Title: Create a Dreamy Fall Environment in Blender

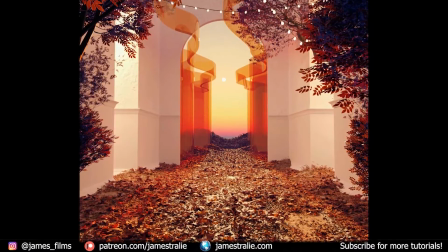How's it going? This is James from James Films, and today we've got a long step-by-step tutorial making this beautiful fall scene in Blender.
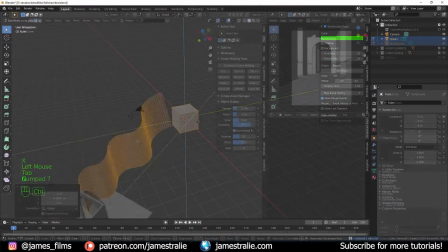This one's designed for beginners, and I'll walk you through working from the default cube to designing some fun shapes for our scene,
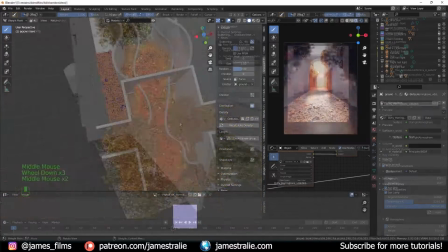scattering particles like leaves across our environment, and adding in some final detailing like different kinds of shrubs and lighting details.
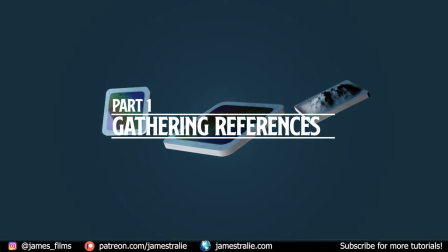But let's start this project by gathering some references. This is always a good starting point for any project, so you know what you're actually trying to create.
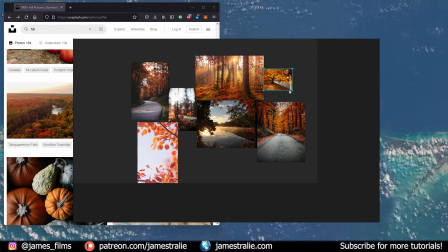For this one, I'm actually using Pure Ref to kind of assemble a lot of my reference elements here in a mood board of sorts.
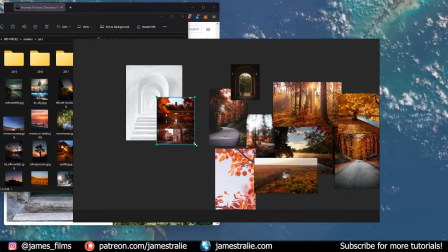I know I want these kind of arch-like shapes, so I did some research on Unsplash, found some great images of archways,
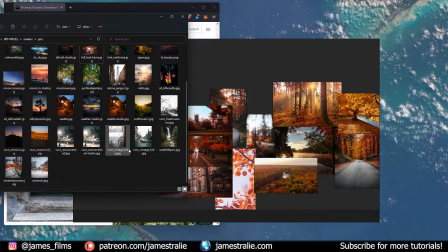and then also tapped into some photos that I took on a lot of my photo walks over the past couple years.
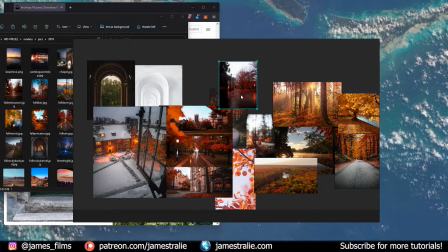These are a lot of photos from my campus at Princeton University,
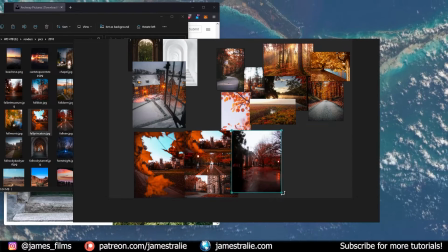and had a lot of fun kind of putting this together to get an overall idea for the look of my architecture, as well as the actual color palette that I was going for,
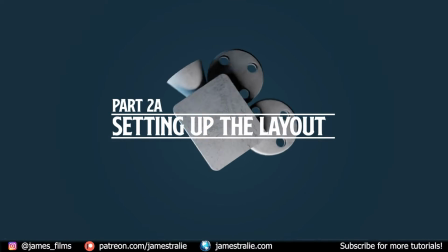this kind of orangish fall tone. So for part 2a, we're going to set up the layout of our Blender viewport here.
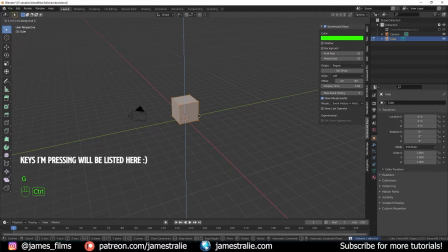And you can keep an eye on the left here to see all the keys I'll be using for this as well. So what I always like to do is reset my camera by hitting Alt-R and Alt-G, getting that up to 0,
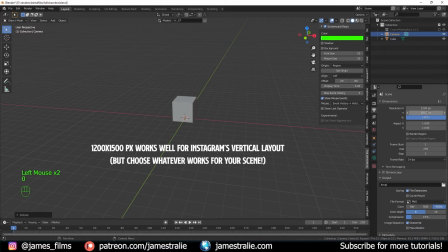and then scaling for Instagram resolution, which is usually 1200 by 1500 pixels. It works best for me.
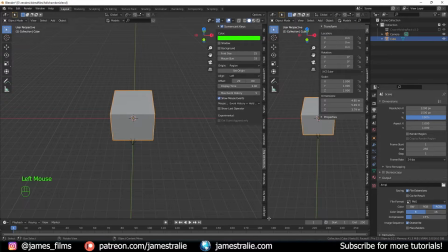I then like to split my viewport up into the left being my working space, this bottom window here being my shader editor window,
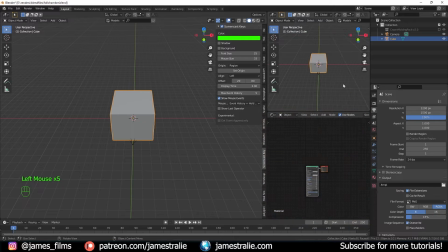and then this top one being the rendered view, so one I'm actually going to be seeing through my camera once stuff is actually rendered out.
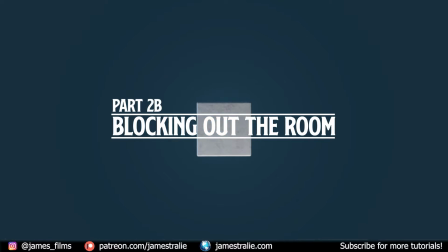So now we can actually get into blocking out the room here. This is part 2b. We'll have a lot of fun here kind of working with this default cube and creating our scene.
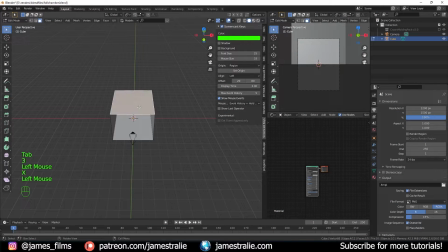I'll go into edit mode and remove the top and bottom faces here,
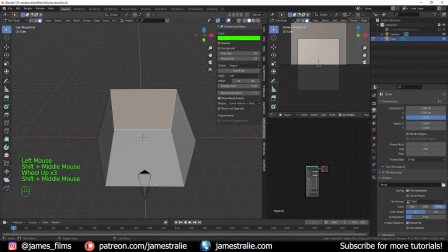so we actually have kind of an open plan, open concept here, open to the outdoors living experience.
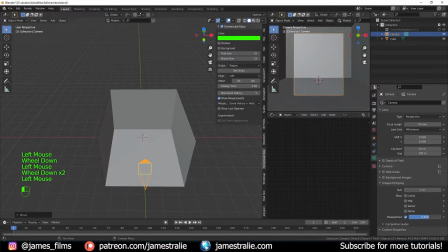I pull my camera up into the viewport and just kind of pull up the Passepartout just so I'm seeing a little bit closer to what the camera's going to
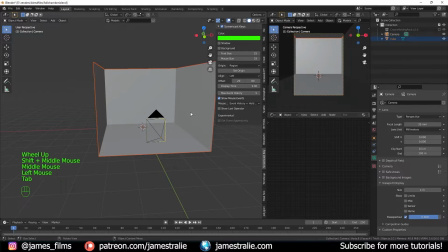be seeing. It kind of grays out or blacks out a little bit the surroundings of my camera. So this room is a little bit tight right now, a little bit claustrophobic.
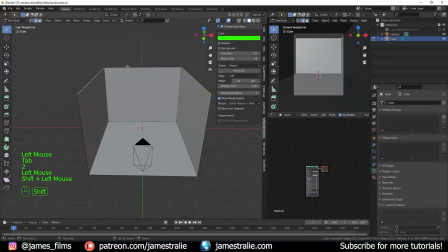So let's kind of push the scale up a bit.
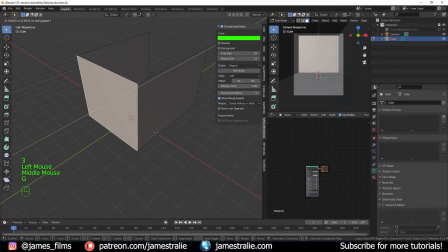I'll pull this up a little bit more by going into edit mode and just pulling that back frame out by hitting G and then pulling along that Y-axis.
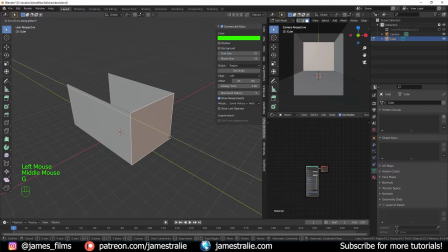So now this is looking a little bit larger. We can still kind of come back and scale this up. And I'm always keeping an eye on that top right view, that camera view, just to see what we're going to be seeing in our final render.
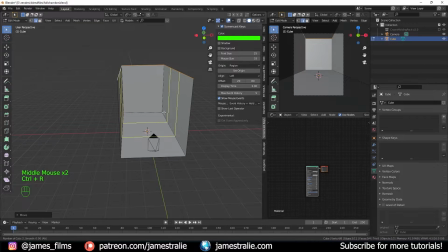I think it's important to keep that in mind as you work and actually kind of have an idea of what the camera's going to be seeing. I used Control-R to get a loop cut of this, so I'm actually going to be making two little hallways,
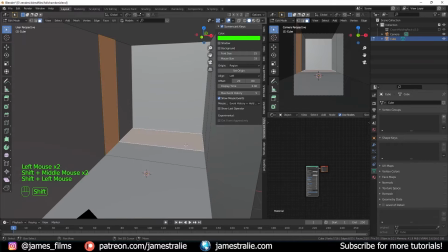kind of corridors here on my scene. And what I can do is grab these faces of the hallway by just clicking on them and shift selecting,
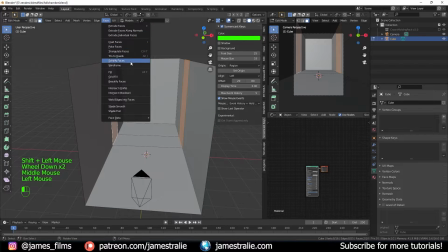and then going to face and then extrude faces along normals.
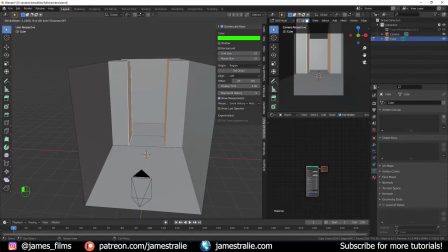You'll see that this is kind of pulling inward when I move my mouse inward, and it pulls outward when I move my mouse outward.
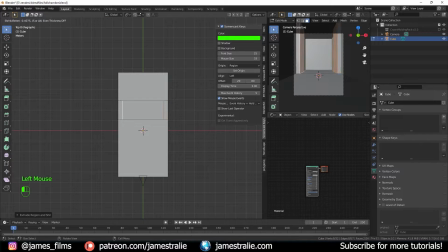So I'm just going to go to the top-down view by hitting numpad 7, hitting that same extrude along normals, and just pulling our faces out so we've got somewhat of a corridor here. This just adds a little bit more intrigue to the scene, so it's not just a simple default cube.
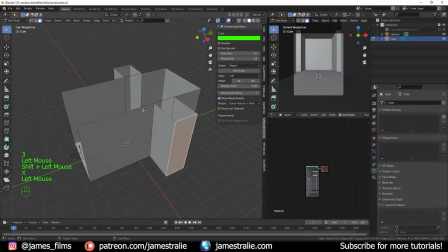We've got a little bit more going on here. And I'll just, to match up the scene, remove the faces on the top here, so we have this kind of open ceiling as well, and then just open up those sides so that some light can splash in from those sides as well. So this works pretty well. We've got kind of an initial room design here.
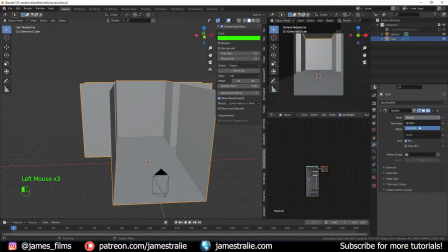What I actually do is add a little bit more geometry by hitting a solidify modifier, and then I can just kind of pull up the thickness, but you'll notice that it's pushing inward when I scale upward. So what I'm actually going to do is flip my normals by going to mesh, normals, and flip. And now when I scale up that thickness, it's going to be on the outside, which is where I want it to be, and not pushing inward.
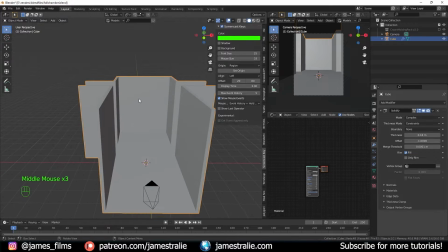So this is looking pretty good, but let's actually add in an archway.
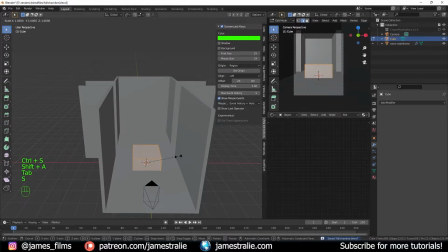So I'm going to rename this to the room mainframe, and then add in a new cube element and pull this one back into my scene, so that it's where we want our door archway to be. This is the key architectural element of my scene, this kind of nice, beautiful archway.
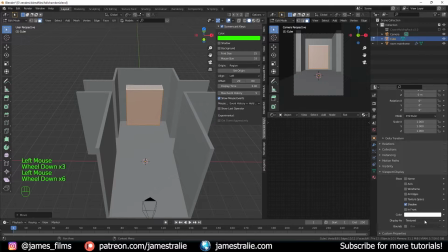I'll scale it up so it kind of fits the frame of the door, and then I'm going to make it wire in the viewport display here so we can actually see a little bit more how it's going to be fitting into our scene.